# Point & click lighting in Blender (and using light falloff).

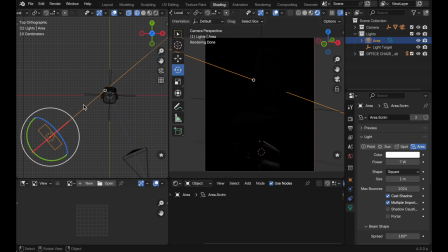And then it's 3 meters away from the click point. So not a lot of the energy is actually reaching here. So we're going to come over. Let's just pick an arbitrary value, 32 watts. We certainly could come in and continue to pump up the intensity of the lights.
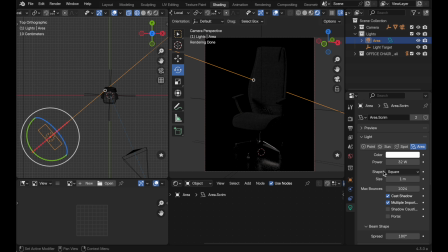I mean, some lights in very large scale settings are going to be very, very bright. For instance, if you're in a stadium, the lights at a stadium are going to emit a large amount of energy. But in this case, we're in sort of a studio lighting, and so we would also want to consider another thing,
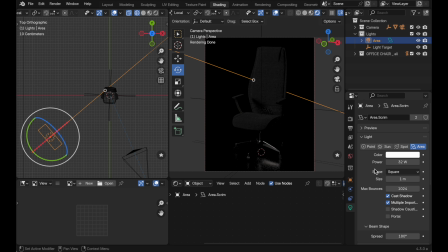and that would be to increase the amount of light reaching the camera sensors. So in traditional photography, they've got three things to work with to increase the exposure. They've got ISO, the aperture, and they've got shutter speed.
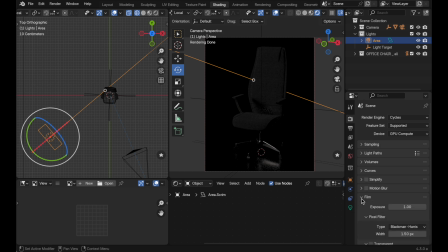In Blender, if we come over here to render properties and come down to film, we have a single sort of easy to use exposure value. So in this case, let's take that up to a value of four. And that makes kind of a big difference. I would like my light to maybe be just even a little bit more off to the side.
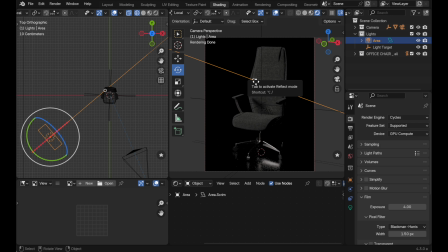So this is where I would come over, hover over the intersection point, press the tab key, and let's just press the two key so we can manually adjust this. And I want it to kind of be just a little bit more of the side light.
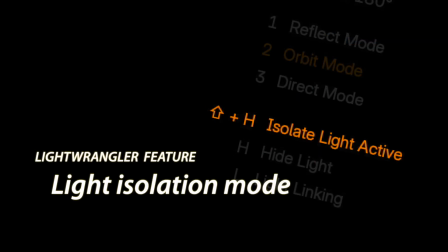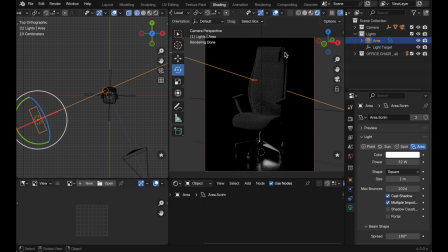So, the next thing that we want to do is put a light off onto this side. So, let's come over, add a light. In this case, the topology of the chair is going to make the intersection point not super predictable. So, we're just going to immediately press 2 so I can manually sort of pull this to the side.
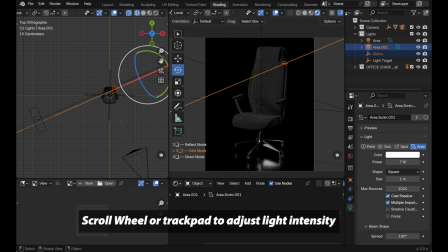Now, one of the cool things that we can do is if I use, if you use the middle mouse button or I'm on a laptop, I can use the trackpad. I can just swipe up to increase the intensity of the light while I'm in this track mode.
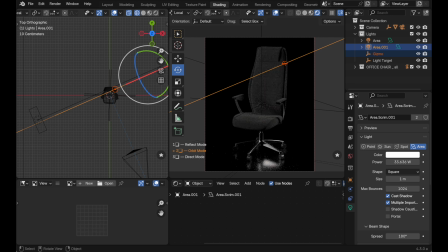So I'm going to take this up just a little bit to 33 watts. Arbitrary, I've got sort of a nice rim light. But let's say that I want to see just what this light is adding to the scene. You would press Shift and H, and that isolates just this light in the scene.
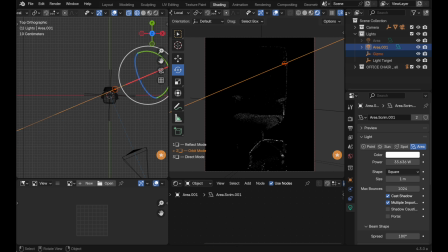And now I can see exactly what it's doing for me. And I can adjust that until I get maybe right about there, click, and it turns the other light back on.
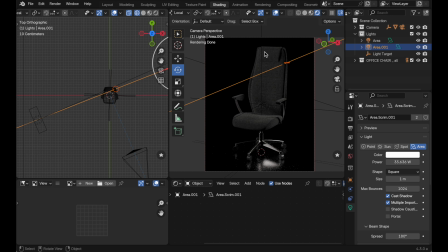Let's add one more light to kind of fill out this three-point lighting setup. I think I'd like some light to be on the rim at the top to give a little bit more emphasis. The lighting is a little bit flat here because of this frontal lighting. So right-click, let's add a light,
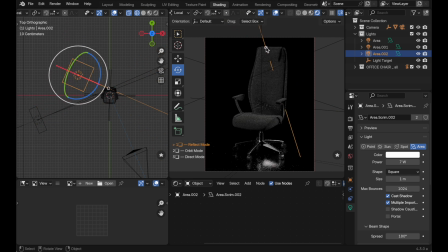come up here. now let's let's go into isolation mode shift h and then we can kind of see again it's quite dim so i'm going to increase the lighting like that and then i'm going to press 2 so that i can manually kind of get that
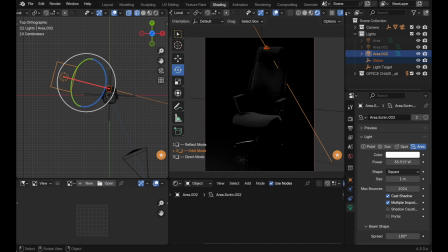so i'm getting really nice contrast about like that i i think that works pretty well so
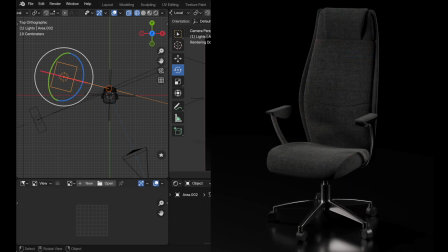i'm going to click and it brings all of them back and we've got this really nice contrast going on and highlighting.
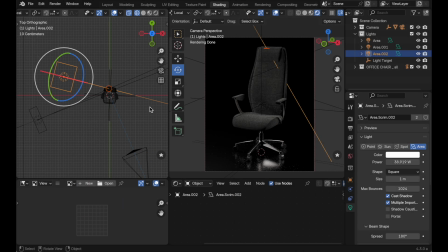In this example we used exposure to increase the amount of light that we were seeing, and that really works well. But one of the things that we're noticing is maybe the distribution of light is just a little bit flat. We could take advantage of this inverse square law fall off
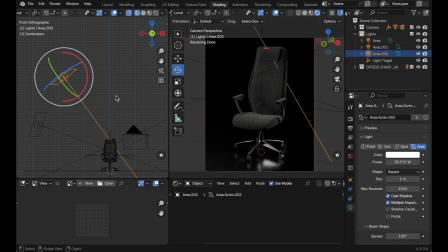of lights to tailor the way the light is emphasizing features on the surface. If we take a look at this light, because of its distance, a lot of the light has fallen off by the time it hits the chair, and we've increased its exposure so we can see it better.
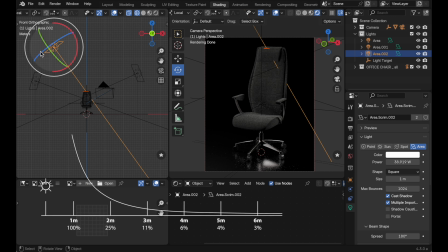But a really interesting thing is happening. Near the light, the light is falling off rapidly.